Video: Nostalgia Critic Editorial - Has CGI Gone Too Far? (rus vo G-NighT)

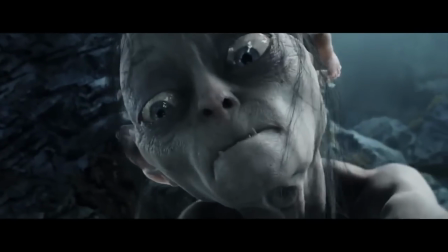4:11 Иногда он выглядит довольно фальшиво, но в основном он выглядит, если честно, как будто бы находится там, прямо возле самого героя.
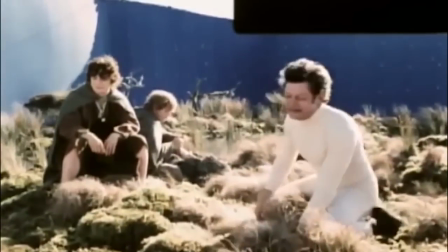4:17 И это потому что... да, он там и был. Энди Серкис, который его озвучивал, также надевал его костюм и находился там же вместе с другими актерами.
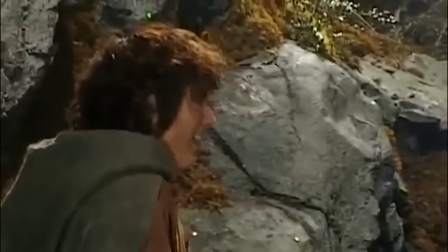4:26 Так что у аниматоров были не только движения с площадки и исполнение с площадки,
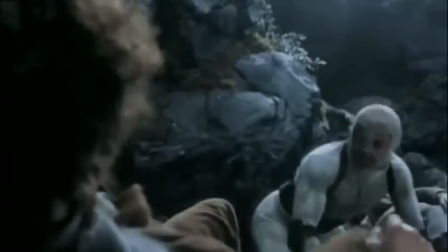4:30 но у них также была модель, с которой они могли захватить свет так, как он был на самом деле в этой сцене.
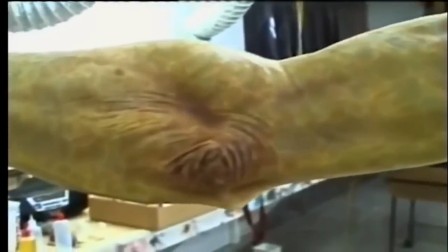4:36 И кроме того, парень, который делал текстуры кожи, даже не был программистом.
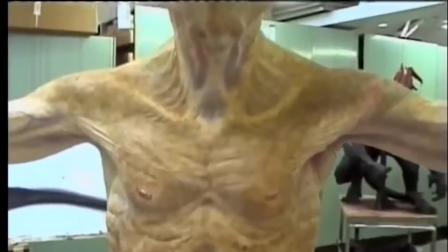4:41 Он был простым гримером. Ему фактически принадлежит дизайн куклы для Голлума.
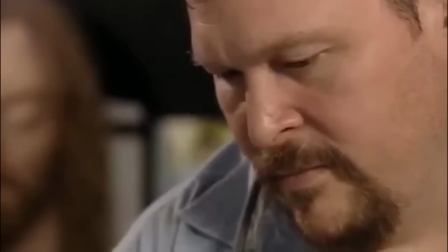4:46 Но когда они решили делать его на компьютере, они научили его работать на компьютере, потому что они поняли, что он знает, как текстура должна выглядеть.
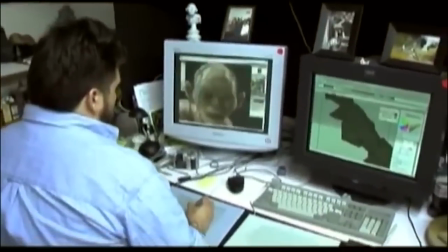4:54 И он справился. Это выглядит невероятно. Так что это были не просто программисты, которые все это дело запрограммировали.
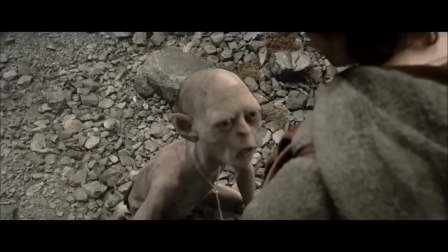4:59 Это было множество разных художников, которые знали, как совместить множество разных иллюзий в одну основную. Но было бы грубо говорить, что аниматоры ничего не делают, кроме как печатают в программе.
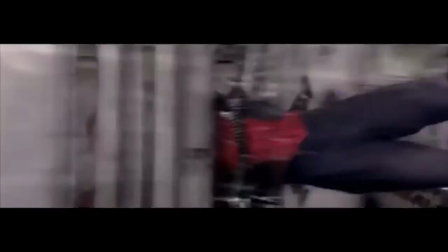5:10 Я знаю, что это куда более сложно. Вам необходимо обманом заставить людей думать, что что-то перед ними буквально из ничего.
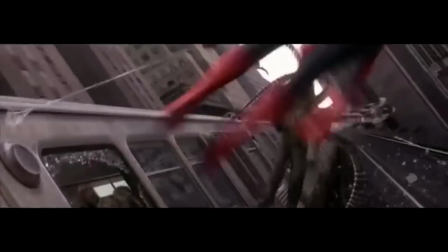5:17 Но, как я уже сказал, потому что это иллюзия иллюзии, которая убеждает публику в том,
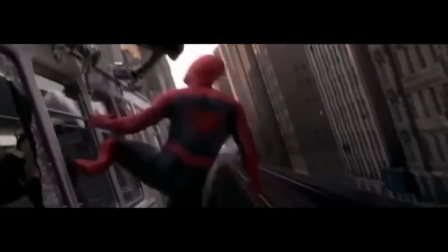5:22 что что-то ненастоящее существует и находится в сцене, когда там ее на самом деле нет. Ей гораздо сложнее обманывать людей. Однако, это когда приходит понятие иллюзии.
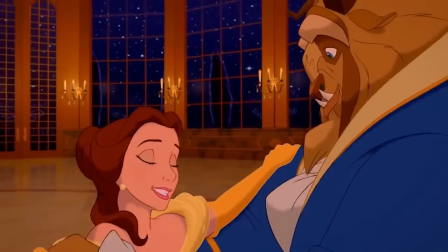5:32 Мы не смотрим такие фильмы, как «Король Лев» или «Красавица и чудовище» с мыслью о том, что то, что мы видим перед собой, на самом деле не существует.
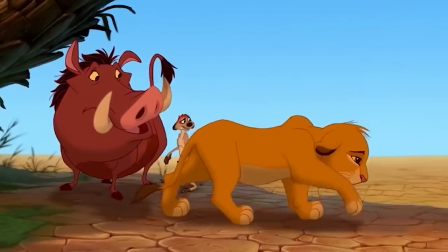5:39 Мы смотрим их потому, что история и персонажи нам просто нравятся. И мы погружаемся в иллюзию глубже, потому что мы видим в этом пользу.
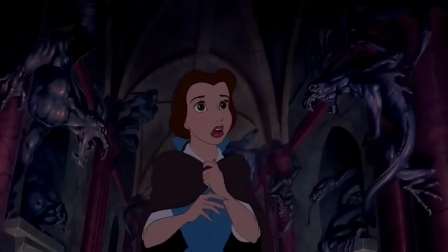5:46 Например, как выразительно они могут быть, или как художественно приятными они могут быть, и так далее, и тому подобное.
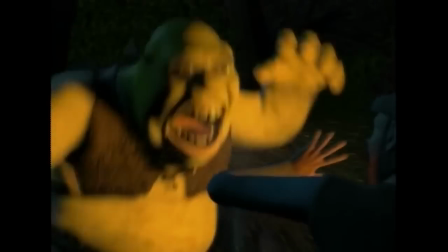5:51 Я думаю, поэтому CGI-мультфильмы стали такими модными. Потому что здесь все наоборот.
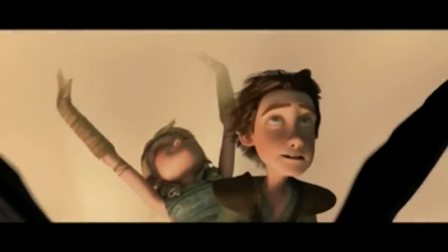5:57 В то время как CGI — это иллюзия иллюзии, в мире анимации это самая реалистично выглядящая вещь, которую мы имеем.
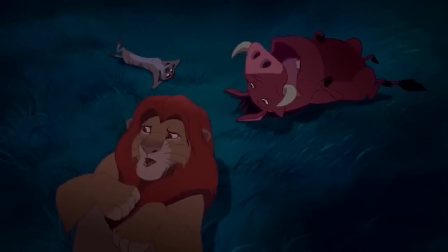6:04 Все мы пересекались с людьми, которые говорят, что не могут смотреть мультфильмы, так как знают, что они не настоящие.
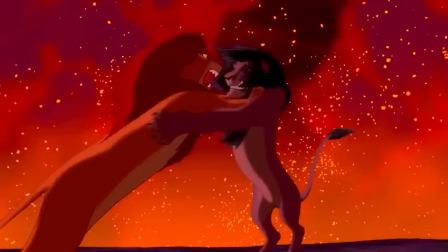6:09 Они знают, что это куча рисунков и больше ничего.
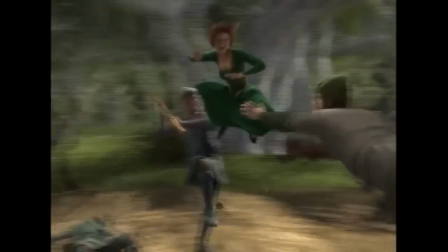6:11 А CGI помогает такой аудитории, потому что даже если они полностью анимированы, они все равно выглядят более объемными и реалистичными.
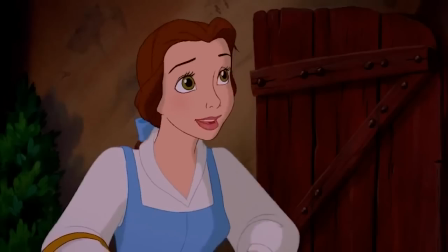6:19 И теперь рисованная анимация — это иллюзия иллюзии.
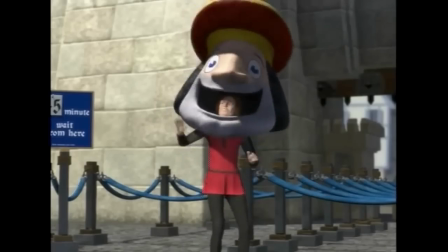6:23 И хотя я обожаю 2D-анимацию, без сомнения, 3D-анимация выглядит более похожа на настоящую жизнь.
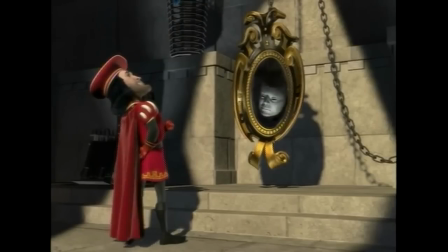6:29 И таким образом, она более приемлема к большинству зрителей. И она была такой на протяжении последних нескольких лет.
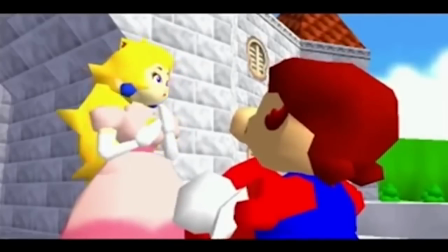6:35 Когда появилась первая компьютерная анимация, она была просто отвратительна. С лицами, похожими на безжизненных кукол, потому что...
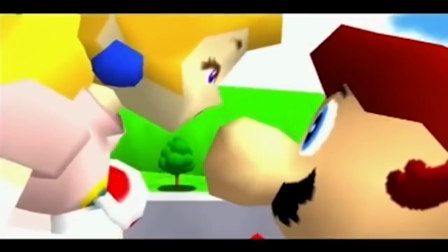6:41 Давайте признаемся, потому что так и было.
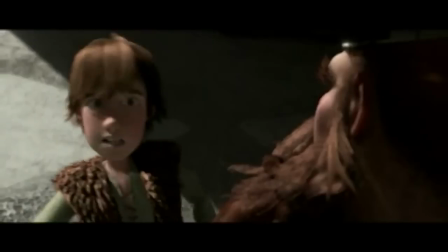6:43 Но с развитием компьютерной анимации получается показать практически столько же интересных эмоций, сколько показывает и классическая рисованная анимация.
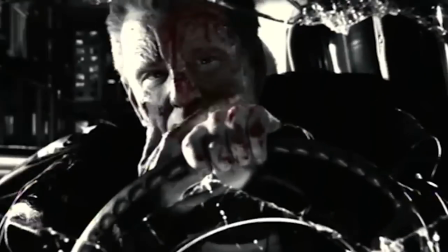6:52 Это принятие иллюзий также ввело компьютерную графику в игровое кино.
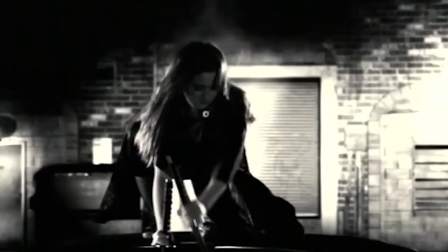6:56 «Город грехов», так же как и другие фильмы Роберта Родригеса, явно обязан своими мирами большим фальшиво выглядящим CGI-фанам.
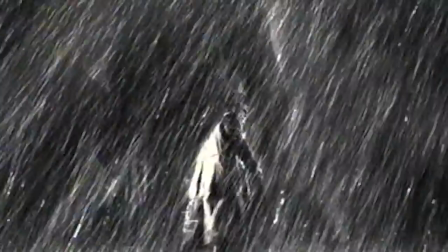7:03 Но они так стилизованы и так художественно приятны, что нам все равно, наверное.
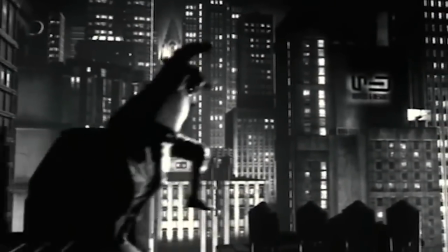7:09 Нам просто нравится смотреть на них. Это обычно очень рискованно, учитывая, как большинство публики хочет поверить, что то, что они видят, действительно реально.
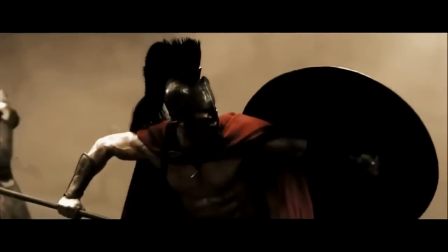7:16 Но все равно, такие фильмы, как «300 спартанцев» нашли зрителя, несмотря на наше осознание того, чего там нет.
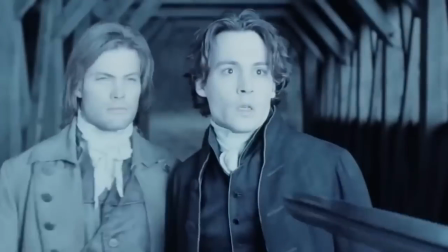7:21 И раз уж мы говорим о том, чего нету, вот еще один компьютерный эффект. Избавление от тросов.
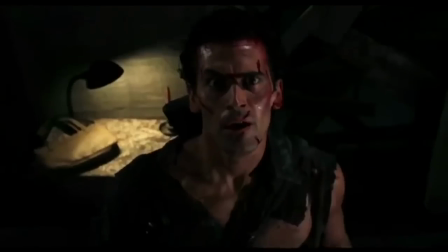7:27 То есть, мы все видели кукол, стоп-моушен-анимацию и другие эффекты с зеленым экраном до этого.
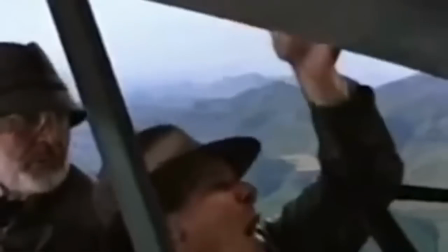7:33 И вы почти всегда знаете, на что вы смотрите, из-за этих надоедливых контуров, из-за того, что свет в двух разных местах никогда просто не совпадает.
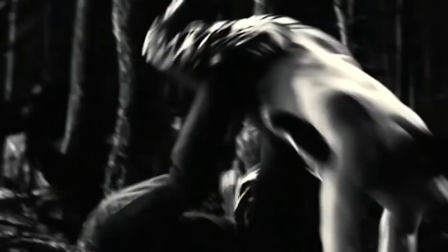7:40 Но теперь компьютерная графика избавляет нас от этих контуров практически полностью, позволяя двум разным элементам из двух совершенно разных мест казаться, что они находятся в одном.
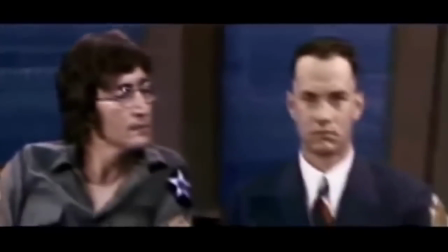7:49 Хоть и некоторые из эффектов Форреста Гампа до смеха заметные, мы все равно удивляемся отсутствующим ногам Гэри Синеза.
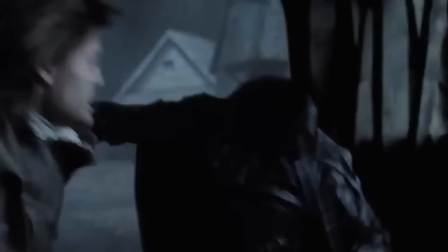7:56 Также сложно не поверить в то, что безголовый всадник на самом деле безголовый.
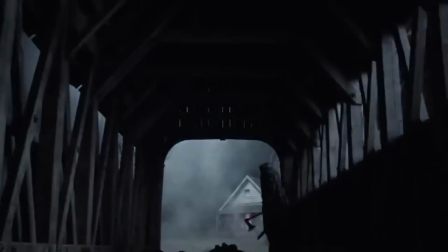8:00 Так что ж получается, компьютерная графика лучше убеждает нас в том, чего нет, чем в том, что есть.
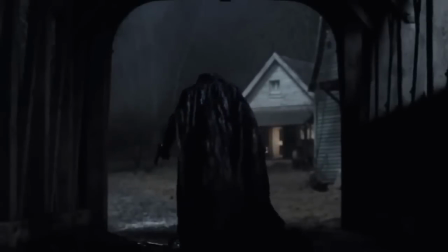8:06 И в конце концов, в этом определенно есть много преимуществ. Итак, должно ли нас тошнить от компьютерной графики? Ну, в некотором смысле, но я не думаю, что это значит, что ей нужно положить конец.